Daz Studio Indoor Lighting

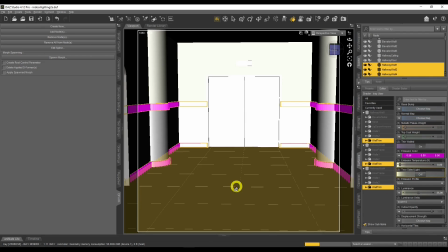[28:52]
So when you're looking inside your scenes, have a look and see what you can make emissive.
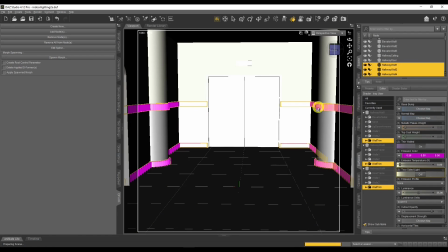[28:57]
Now, generally these lights here, these wall trim lights, wouldn't be the main part of your scene.
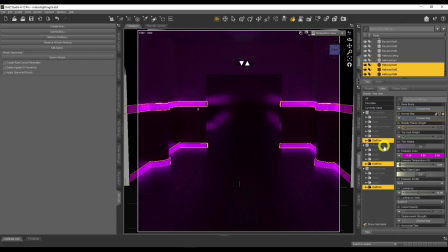[29:05]
These lights would be your supporting role lights. They would be like ambient lighting. So they wouldn't be the main lighting in your scene. They would be like the supporting role in a movie. You're going to have another light, which is like the main light, which is like the hero light,
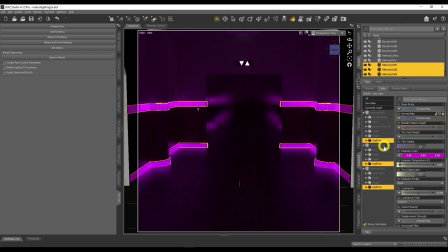[29:22]
which is the one everyone's going to look at because that's where you want everybody to focus their attention on. So these are just like ambient effect lighting. Makes it look cool, but not, it's more like flash in the pan. Yeah, it looks cool, but it's not the main thing kind of thing. So that's our ambient lighting. I like that a lot.
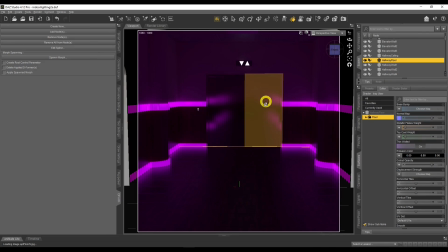[29:38]
It looks really cool. We get some really cool reflections from the from the lift door here, but I was about to say elevator there, the lift door, and unfortunately we won't be using a lift door, so we won't see these wonderful reflections, never mind. Okay, so the next thing I did was I opened the lift doors and I put my character in there.
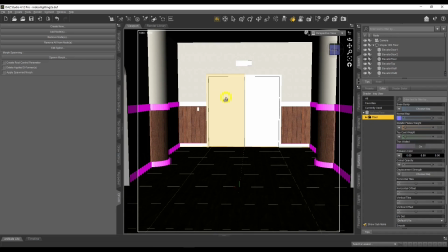[29:56]
So I put my comic book character in there. Very quickly, if you're not reading my comic book, you should do.
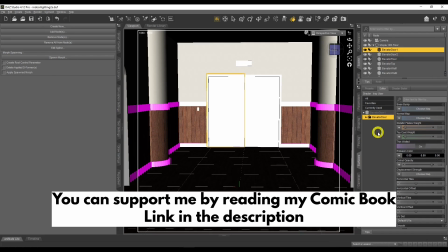[30:03]
It's a really cool comic book and it will keep you busy during this COVID-19. So go check out my comic book.
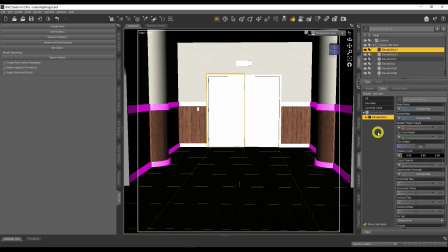[30:08]
I'll put the link in the description for that down as well. So link in the description to check out my comic book on Webtoons as well. It's on Webtoons. So go and check it out. That's a bit of promotion there. There you go.
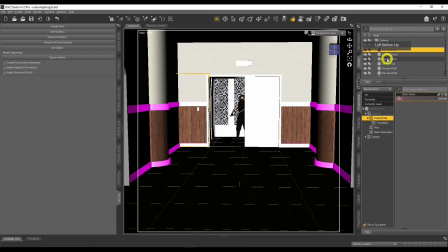[30:18]
I'm going to open the door now. So let's open the door, enough of the promoting, and then open the door.
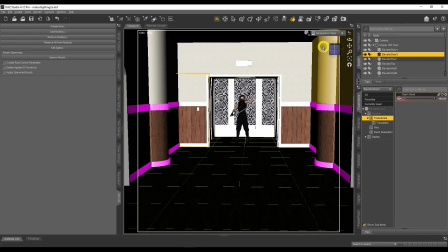[30:23]
All right. So there's my character there. Cool. Let's go back to the immediate. All right.
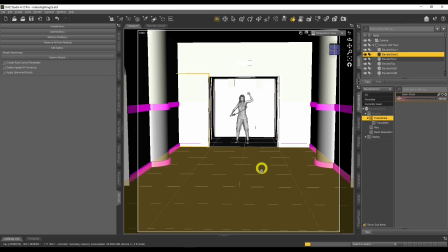[30:28]
So my character's already there. I've already placed it there. I didn't want to waste any time. That's why she's already there. Just give the RA preview a second to kick in.
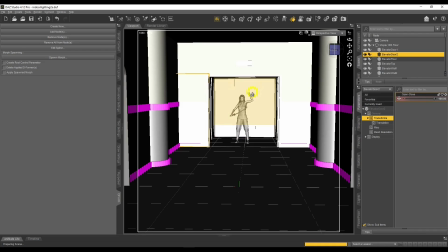[30:37]
Very quickly. All right. So what I did here, I don't know if you can see her hand here very quickly, is she's supposed to be holding something here.
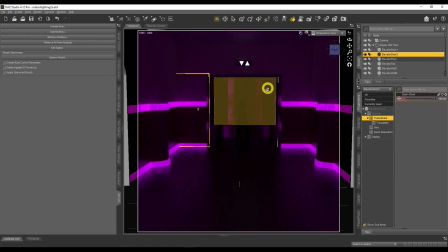[30:44]
So what I decided to do was, we need some lighting in here, so what can I do? So I put like a glow stick in here, you know those glow sticks you see in some movies when they're in a dark scene, they'll have like a glow stick,
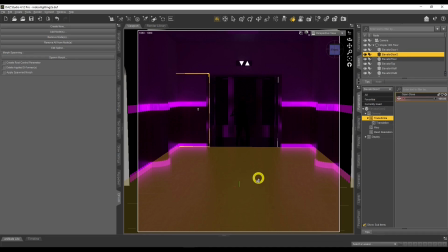[30:57]
like two or three of them will hit this glow stick and then magically it will light up the whole scene and it looks awesome. So we're going to use a bit of a movie trick here. I call it a movie trick. I'm sure some of you already done this before.
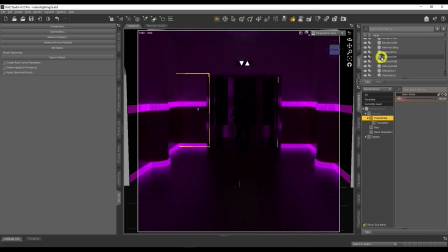[31:09]
What we do is, I go to a hand now, let me just go find it first of all. And let me just turn it back on because it's just hidden. Where is it? There it is. Okay. And we can see the actual settings for this. So let's go to surfaces.
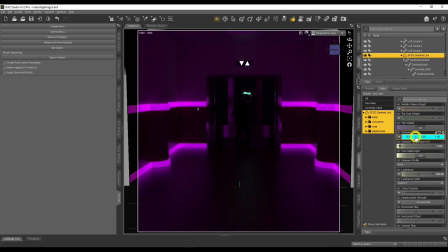[31:25]
So I chose blue because it's a contrasting color. So we're using a bit of color theory here. So we've got the purple, the pink, and we've got the blue, the cyan.
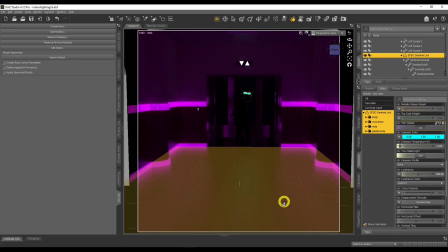[31:38]
So we've got the cyan basically and the magenta and this color theory. Color theory is something I want to do later on in another tutorial, but I just thought I'll use this right now. So we've got color theory going on here as well, which makes it more interesting. So I've got my glow stick here.
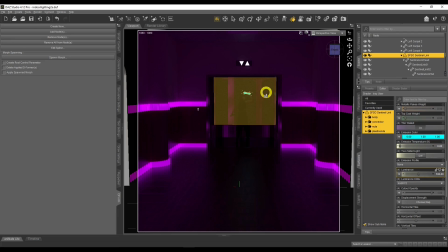[31:53]
Now I want to light this whole area here. Now what most people do is they will boost this up, like the value to, which is what I used to do as well as a beginner. I'll boost the value of this to ridiculous amounts. So something like, I don't know, 20,000. Just crazy.
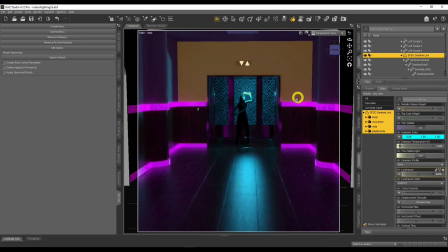[32:10]
Now, what happens in movies is you don't actually see this happen.
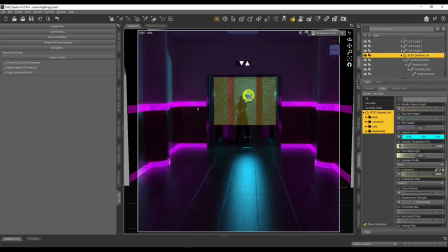[32:16]
This thing here should not be really, really bright. It shouldn't be like overwhelming bright. That's far too bright, that is. So what you need to do is you need to leave that at 100, I think the setting was.
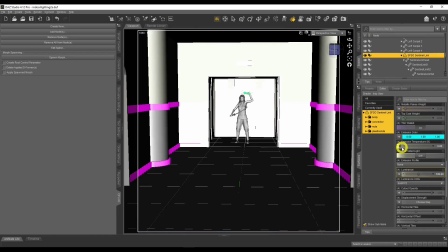[32:28]
You don't want it super bright.
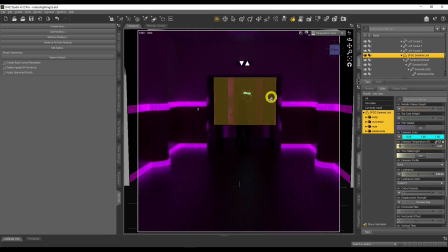[32:29]
And what we do is we use ghost lights here to create the illusion that this is illuminating the whole room.
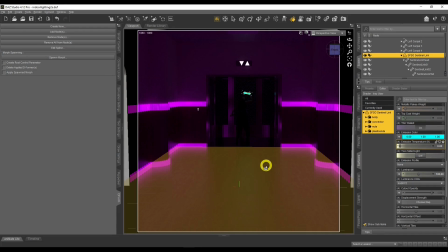[32:38]
It's what people in the movie industry use as well, and we actually accept that.
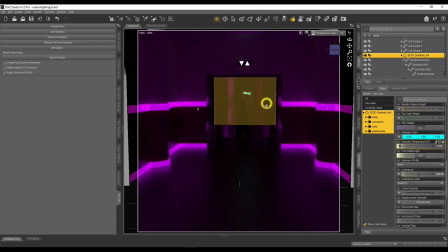[32:42]
So when we see someone with one glow stick in the hand and it magically illuminates the whole room, we're like, yeah, that makes sense. Our brain doesn't think too much of it because we are so encapsulated by the movie that we don't really take that in consideration.
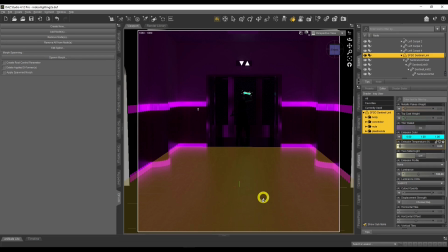[32:55]
Our brain thinks, hey, the room's lit and cool, let's carry on watching the movie kind of thing. So the brain accepts it.
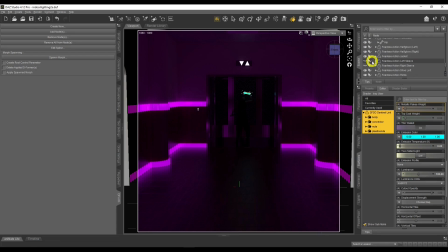[33:01]
So let's go down and let's show you those ghost lights. So basically it's just a sphere. And all we've done with the sphere is we have just put it here in three places. I put it in three places. Let me just show you this. So I've put one here. I've put another one here on the left.
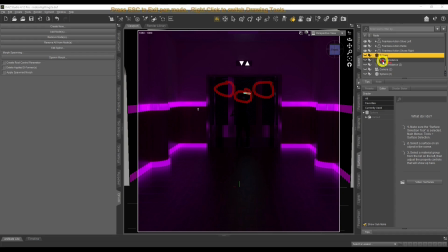[33:18]
And I've put one here at the front so we can see a face. So that's how we got 1, 2, 3. Now, these two are instances here. And that's the actual main one there. So the reason why I use instances is because they're going to use the same illuminance settings for this one.
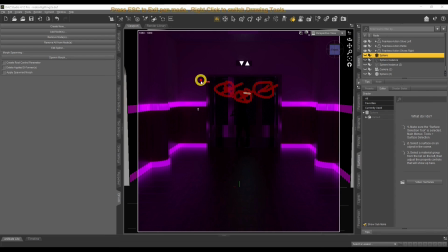[33:34]
Will be the same for this one and will be the same for this one. So that's why I use the sphere instance for that. So let's turn them on now. So let's turn on that one, which is this one here. I've got to get out the lighting mode first. There we go. So there's that one there.
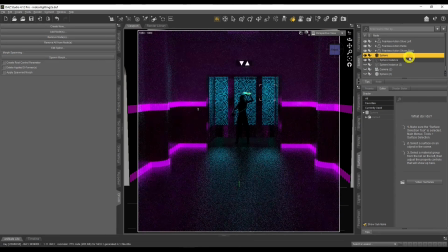[33:50]
That's going to light it up there. Then I've got another one on the left here. There, and then I've got another one at the front so we can see her face. Okay. Now,
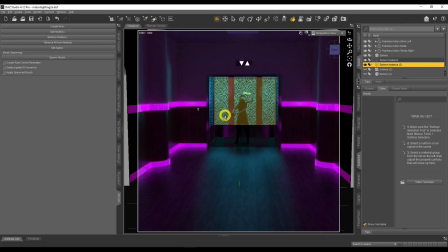[34:04]
I probably could have made separate ones and toned them down so there should be like slightly less lighting here. It should be like a slightly less lighting here. So I could have done that to make it a bit more realistic if I really wanted to.
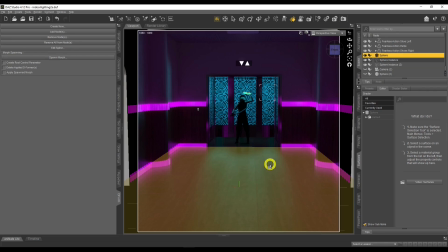[34:16]
Now, the next thing I need to do is, right, okay, so we've got the lighting.
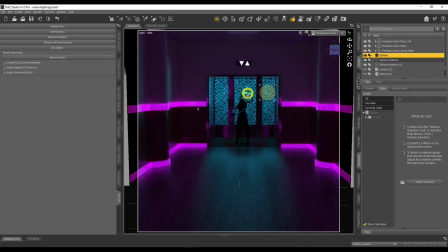[34:19]
We believe that this glow stick is illuminating this whole a lift here.
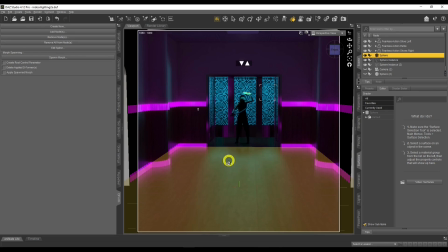[34:27]
I'm about to say elevator again. The whole lift here, the inside of the lift. And then what else do I need to do to make it more believable?
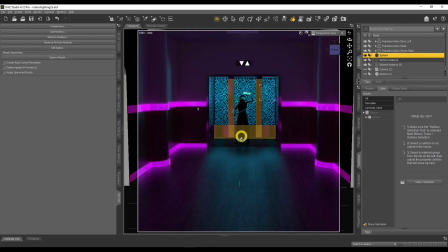[34:34]
So this lighting here needs to spill into the lift here. which is spilling here already.
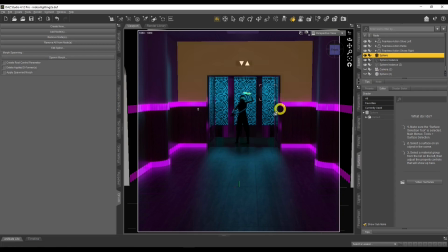[34:39]
As you can see, some of the lighting is spilling into there. So I made another sphere here, which is right at the bottom, and that's going to act as my spill light, which is going to fill a bit of this here and give us a bit of that, give us a bit of this purple color here, just to indicate that the light's spilling into there. So let's turn that on now.
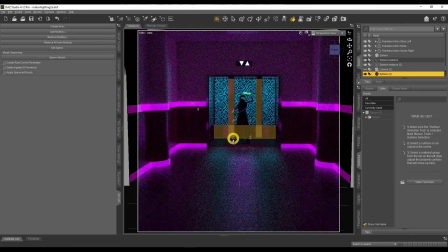[34:57]
And you can see here, see these boxes, mounting boxes, you can see it's here. And you can see now, if I do this, then if you can see here, we've got the kind of side lighting here of the blue. So we've got side lighting here, which is really cool.
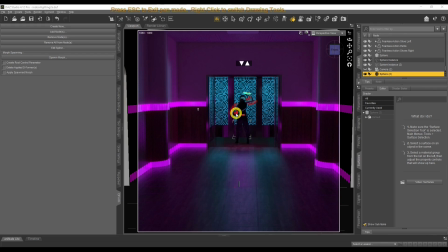[35:14]
And then we've got the lighting underneath here, this here of this purple, indicating that this is from here. This is coming from here. And then we've got the blue here, which is saying, hey, it's coming from here. Hey, it's coming from here. So that's what we're doing there. So that's how I created the scene.
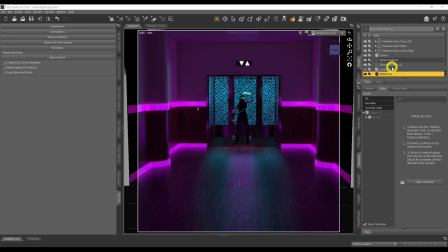[35:33]
And as you can see, they're just basically all emissives. Emissives really are what you would use in a scene indoors. I could have used a point light, but the only issue with the point light is if I put a point light here, I can't make it, I can't make the point light into a ghost light.
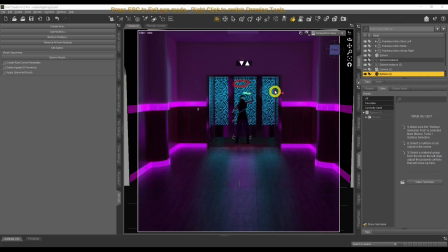[35:50]
You can't do that, it won't work. So that's the only issue with point lights. And same with a spotlight, I can't make the spotlight into a ghost light because otherwise it won't show up whatsoever. So although it would get more control with the spotlight,
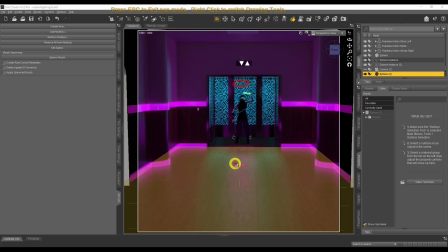[36:02]
in this case I didn't want to use it because I think the spotlight would have been too heavy-handed in this situation. I don't think it would have worked as well. So I hope this tutorial has helped you beginners on how to do indoor lighting inside DAZ Studio. Just covering the basics again very quickly, we've got a room with a window. So if you've got a room with a window, so much easier to get lighting inside that room. Just like I've got a window right here, the light is going to come in and make it so much easier. And then if you've got a room with no windows, it's a bit more difficult, but now you understand how you can light that using ghost lights and using emissives to kind of bring that fake lighting in and make it look like lighting was always there to begin with. Now, coming on to our comment of the week, we have chosen this comment here. I'll put it up here somewhere. Jack Graham, thank you much for your comment. Most appreciated. Thank you very much for that comment indeed. Most appreciated. Now, don't forget to also, if you like this video, hit that like button. If you want to subscribe as well, hit that subscribe button as well. And also leave a comment down below as well. Anything else you'd like me to cover? Having said that, don't forget to check out these videos here. I think it's these videos here. Don't forget to check out these videos here as well to really enhance your lighting.